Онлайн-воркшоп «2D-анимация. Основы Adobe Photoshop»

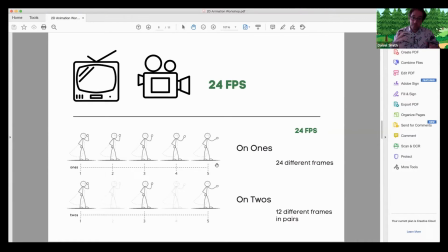(12:20)
Some fluid movement is sometimes better to do on ones. So if you really want something very smooth, then maybe do that. But if you're just any normal animation, should be fine in twos and save yourself a lot of time.
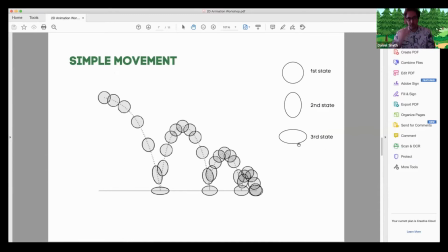(12:41)
All right. Okay, so let's crack on. What I want to show you is a really nice exercise for starting movement and learning a little bit about a simple movement
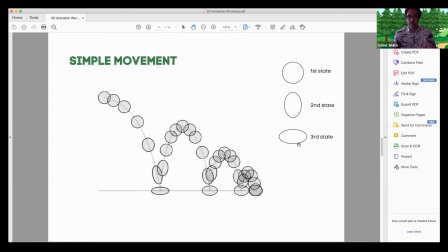(12:55)
of something drawn over and over and over again. Now, we're going to get this ball bouncing, and I suggest this is a really good exercise for you to do either with me or later on when you get a minute to sit down with Photoshop
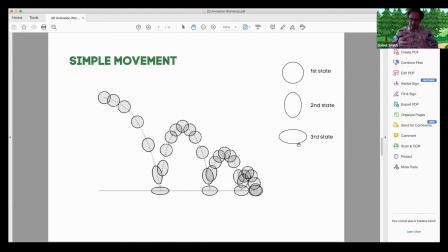(13:10)
and just repeat this exercise. You learn so much about movement and about all this kind of stuff just by doing this. Now, before we start bouncing this ball across our screen,
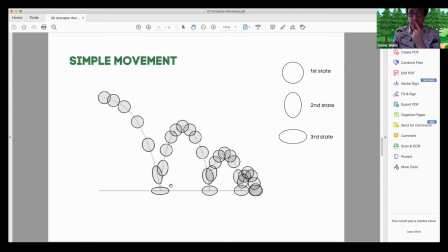(13:24)
there are a few states of this ball, right? So to show speed and to show the ball being made of a kind of rubbery consistency instead of just a solid, this is a difference between a football maybe and a bowling ball.
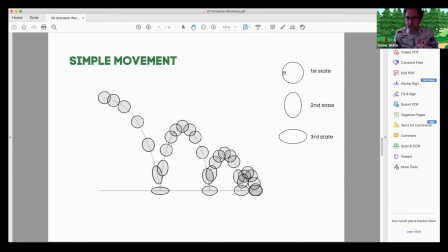(13:44)
So something solid would always normally stay in this kind of round state and wouldn't elongate or squash. So something that's more rubbery and bouncy has this kind of elasticity to be able to bounce.
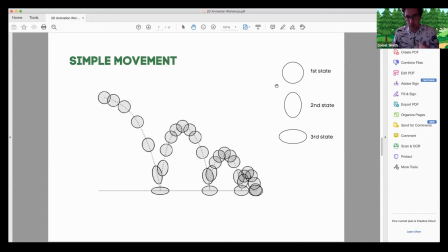(14:02)
And also, if it was a solid block of a ball, it wouldn't bounce too much as well. It would probably hit the floor and make a few small bounces. So we want a really bouncy ball. So to show speed as well, so with two things we're going to be doing here.
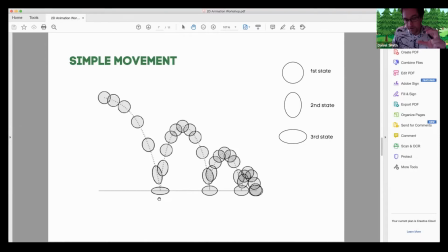(14:19)
We're going to be showing this ball being with some kind of elasticity to be able to bounce, and also we're going to show it with a bit of speed. So it's going to be closer together when it's going slowest. So at the top of the curve,
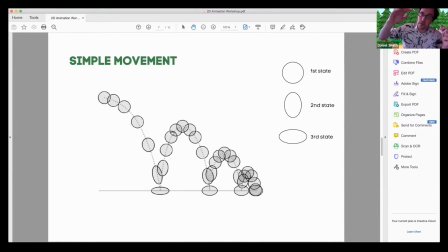(14:36)
when it's kind of getting to its maximum and then going to fall, as it's falling, it gets faster. So the gap between it is going to be longer. So up here, it's very slow. But you see, it's going to jump, and then it's going to go. It's going so fast that it's kind of got some.
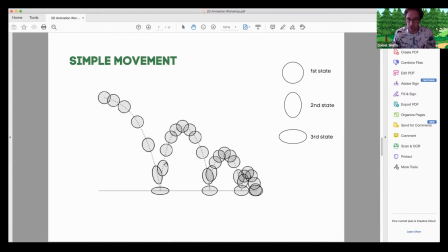(14:53)
It's going to trick the eye into showing a little bit of motion blur by changing its shape. and then it squashes on the floor, so it kind of bounces, and then it bounces up again. So these are the three states we're going to draw our ball in.
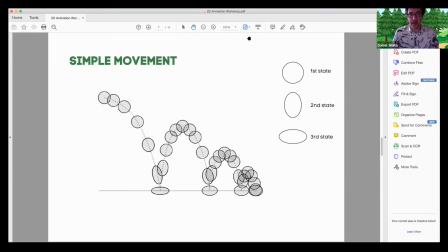(15:09)
Right, let's jump over to Photoshop and recreate this, and I'll show you how this works. All right, everyone okay? Everyone all right? There's a lot of chat going on. Hopefully everyone's fine. It's very strange not to hear you. We've been doing online Zoom classes with my digital design class for the last 2 months, and you know, it's been fun to hear kind of feedback as people are working. Right, let me share you this Photoshop file. Okay, share, boom, okay, here we go. So, okay, let me turn that off. And this needs a run through, but I'm gonna show you this, and then I'm going to start a brand new page, and we're gonna do this step by step. So, first of all, this is my background. It's a great idea, if you can see this over here. These are my layers, and it is always a brilliant idea to name your layers just in case you start getting up loads and loads and loads of layers. If you've named them all, then you know everything runs so much smoother if you know which one's which.